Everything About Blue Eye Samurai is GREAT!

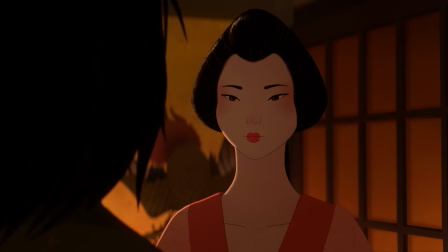During Akemi and Taigen's encounter, she describes how he'll beat the Blue-Eye Samurai in a duel complete with thrusting swords and spraying blood.
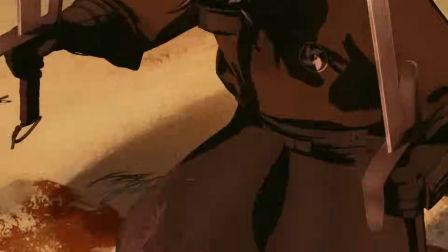It's not my particular kind of pillow talk, but you do you. And then the ending has Mizu taking on the 4 fangs on a cliffside.
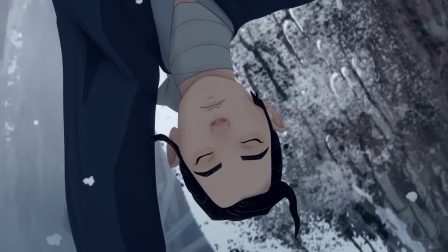Like the literal side of a cliff, and it's as epic as it sounds. But the reason it stands out to me is because of the setup and payoff that's so satisfying, because this scene stands on its own.
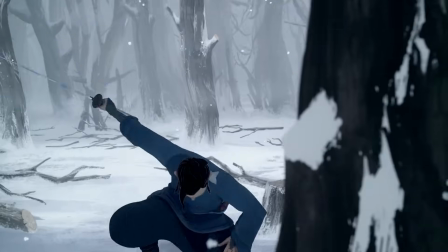Mizu's a badass. She's centering herself while training, done and done.
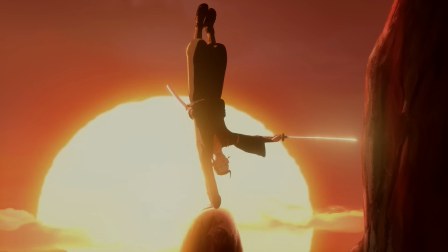But then she uses the exact same focus with the one-handed handstand and the exact same movements to cut one of the 4 fangs in 2.
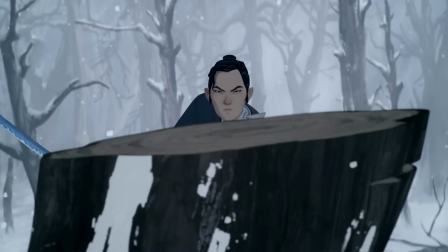What I truly love about this scene is the difference in outcome.
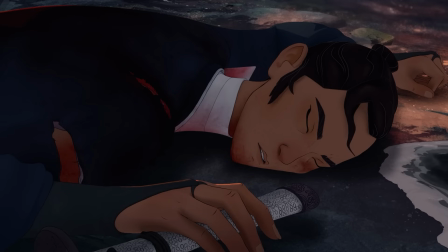Yes, she cuts her enemy in half, but at the expense of her footing, and is injured in the process, reminding us in a matter of seconds that no one is like Mizu, not even Taigen,
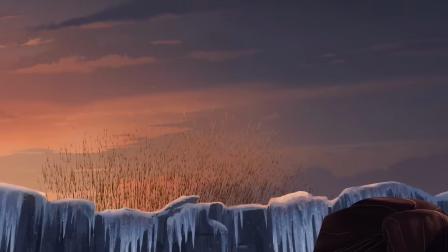but Mizu is still human. Episode 3, A Fixed Number of Paths, has one of the more epic set pieces, the arrow assault as they escape T. Just when you think they're in the clear in the narrow passage,
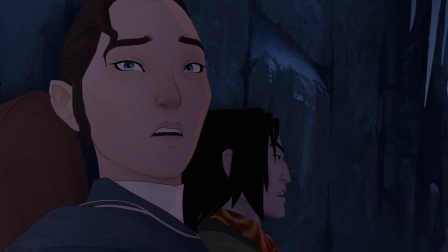arrows start flying in and ricocheting off rocks for a supremely claustrophobic terror. And the way arrows are presented in the show are not your typical 5/16 shaft arrows.
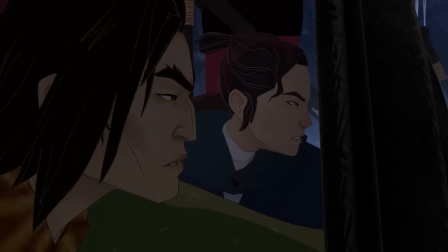These are like 3/4 inch pieces of hardwood burying themselves 6 inches into the wooden flooring.
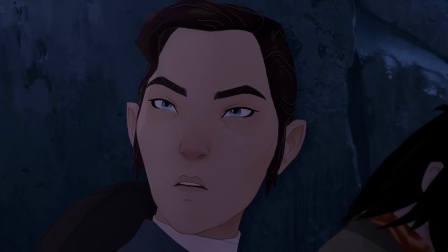And while the set piece is phenomenal, it also leads to the first time Mizu agrees with Ringo that he's useful.
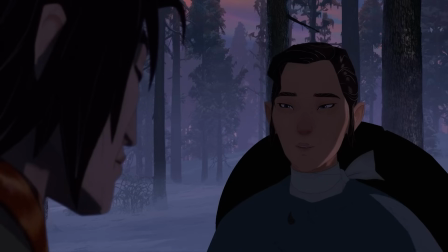And it's the first moment we see Mizu and Taigen acknowledge that the other is a skilled swordsman.
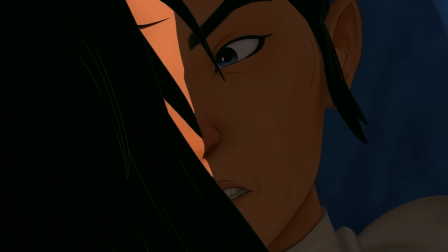Heartwarming all around, even the crazy sexual tension between Mizu and Taigen because there are so many confusing variables.
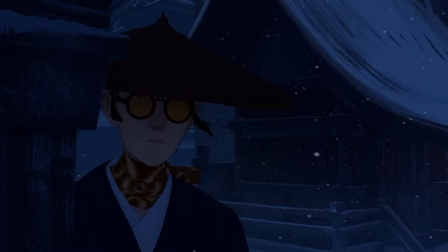Episode 4, Peculiarities, ends a story and a complete surprise to me, which was actually built on top of another surprise.
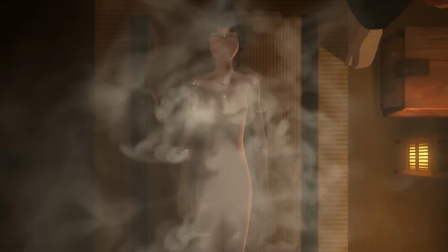Kinuyo was one of Madame Kaji's girls who was taken by the big bad of the town, Boss Hamata. Just when you think Madame Kaji is about to ask Mizu to kill Boss Hamata, You want
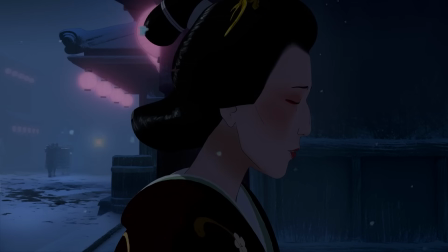me to kill Boss Hamata? No. Her.
She instead says it must be Kinuyo.
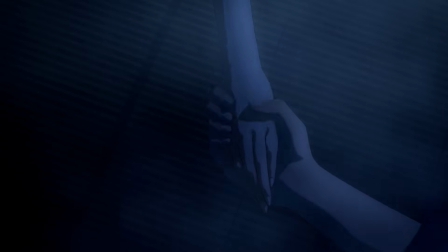Not such a happy ending for anyone.
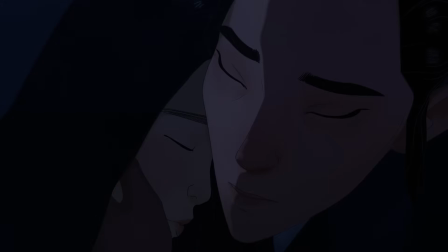Right up until the last second, it seems like Mizu has other plans, but the trick she's using to put Kinuyo at ease worked on me, and I think I actually jumped the first time I saw it.
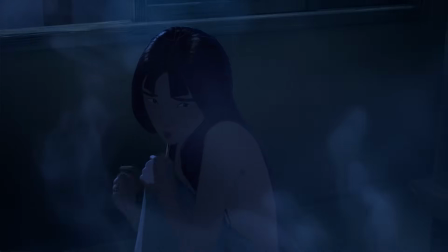It's also a case of people in the story failing to predict how others will react, which is an odd sentence, I realize,
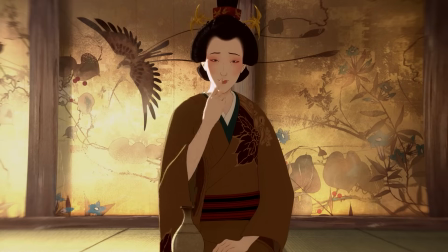but in scripted dramas like this, generally if a person sending the protagonist on a side quest says the magic phrase will work,
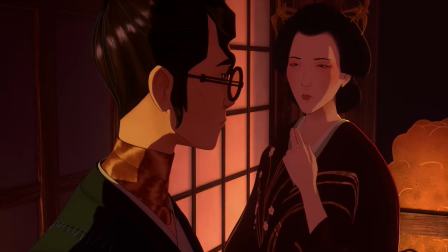it works. Madame Kaji tells Mizu to make a sign so that Kinuyo will know it's her doing and will be at peace, but instead it freaks Kinuyo right out.
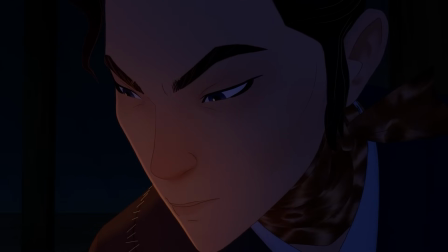I think the truth is that there's more to Madame Kaji than we know. I also have to wonder if there was any significance to the bird that startles Mizu, some foreshadowing perhaps?
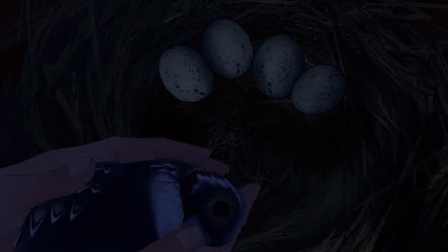She lays the dead mother bird next to her eggs. Hamada seems pretty angry.
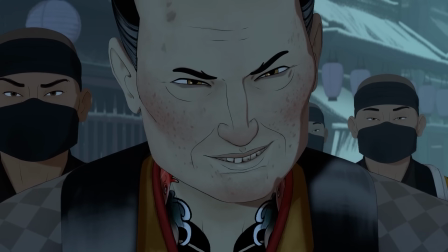Killing everyone because his enslaved girl is dead? Nah, kill everyone because there's way more to that story.
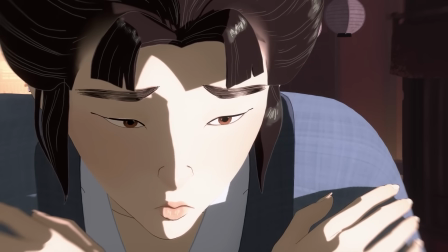Again, no matter what, it's fair to say there's no happy ending for anyone in this episode.
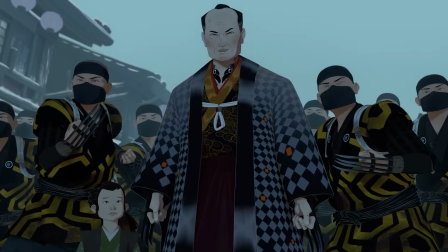Episode 5, The Tale of the Ronin and the Bride, both picks up right where 4 left off and gives us a look back at Mizu's past and the last time she was fully honest with someone.
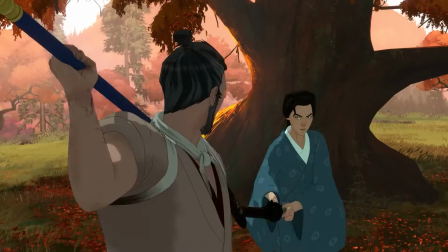While the spar is fun to watch, the painful lesson that Mizu learns is what handily explains many of the whys of Mizu.
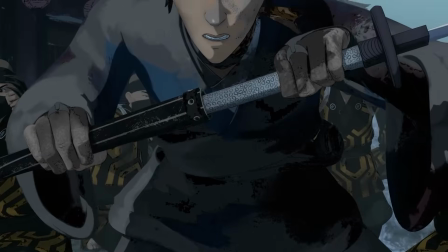We cut back and forth between her battle with the samurai outside Mikio's house to her taking on dozens of the Claw Army.
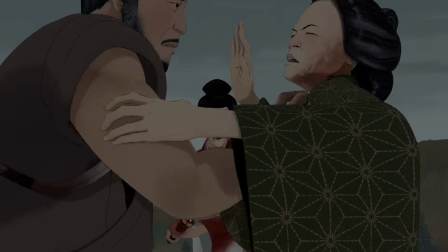It's done so cleanly that it would be impossible to miss what we're being shown. The final moment of the flashback is one of the most heartbreaking but beautiful moments in the show.
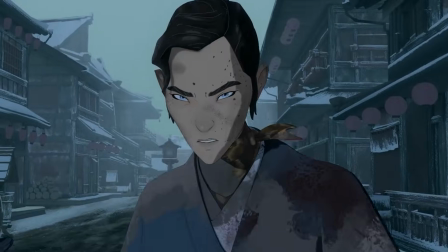And it might be why this particular episode is ranked the highest on IMDb. That's what people like, right? Creative filmmaking?
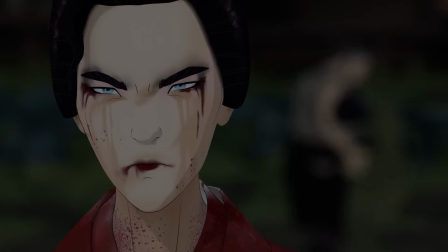But both Mizu's mother, or nurse if you believe Fowler, and her husband die in a matter of seconds, and both out of focus behind Mizu.
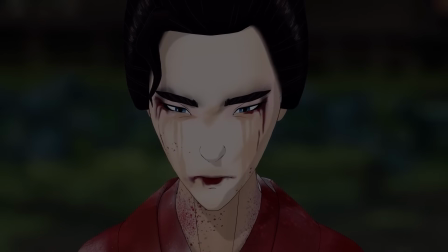Such a huge, monumental shift in Mizu's life, but it matters less than the decision she's already made.
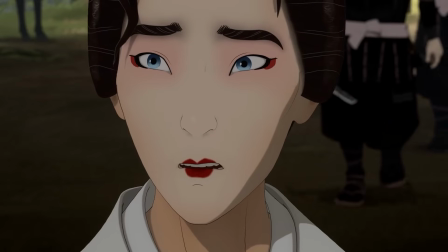The one she made the second Mikio turned his back on her. She kills Mikio almost as an afterthought on her way back to her old life.
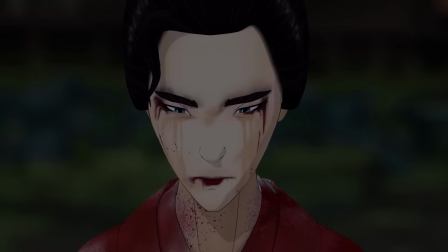Sure, Mikio had just killed her mother, but to Mizu, I think they were both already dead. It's brutal and moving.
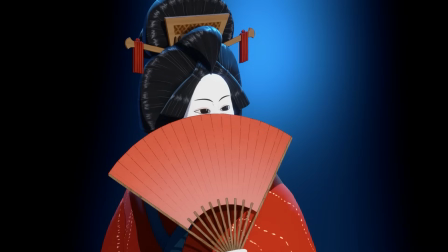And the entire backstory plays alongside a puppet show about a Ronin, which ends in an Onryo being born.
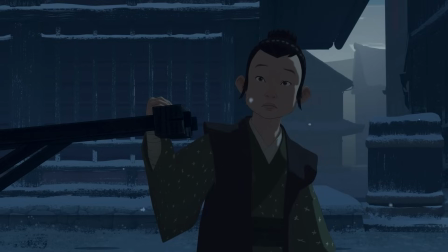In this episode, we see Mizu make at least one decision that goes against her being an Onryo, and she pays for it.
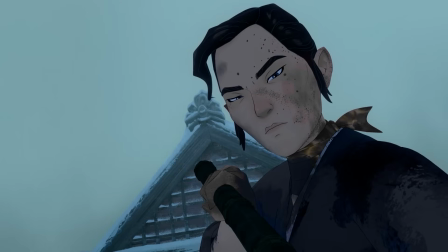But after the memory is complete, she doesn't shy away from it. It's the reason Ringo finally abandons her side,
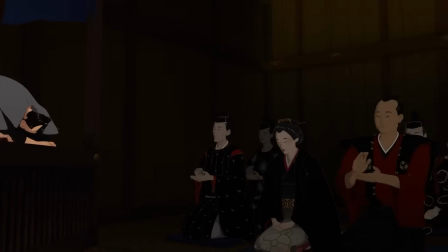and the last thing that's unveiled is that the entire puppet story that we'd been watching from the beginning was for the Shogun and his new daughter-in-law with newly blackened teeth,
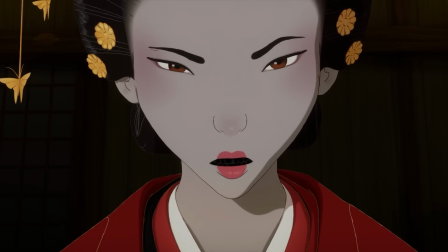Akemi. One long gut punch of an episode. I know. Episode 6 seems like a gimme, right?
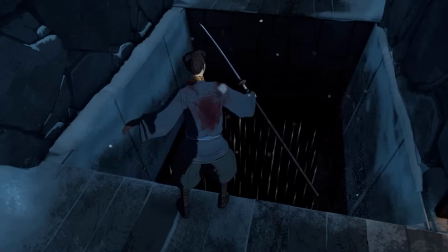It's the assault on the fortress. All evil dreams and angry words is complete with booby traps, psychedelic trips, demon monsters, and monkey.
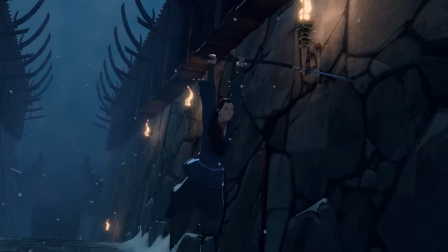And yeah, it's fantastic, but the win of this episode is the eclectic score.
Sounds like a good way to get a copyright claim, idiot.
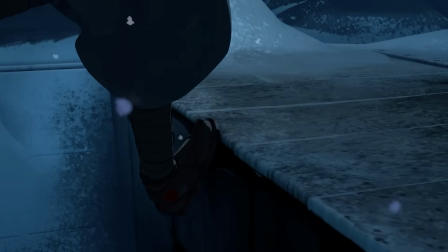Agreed, let's do it anyway.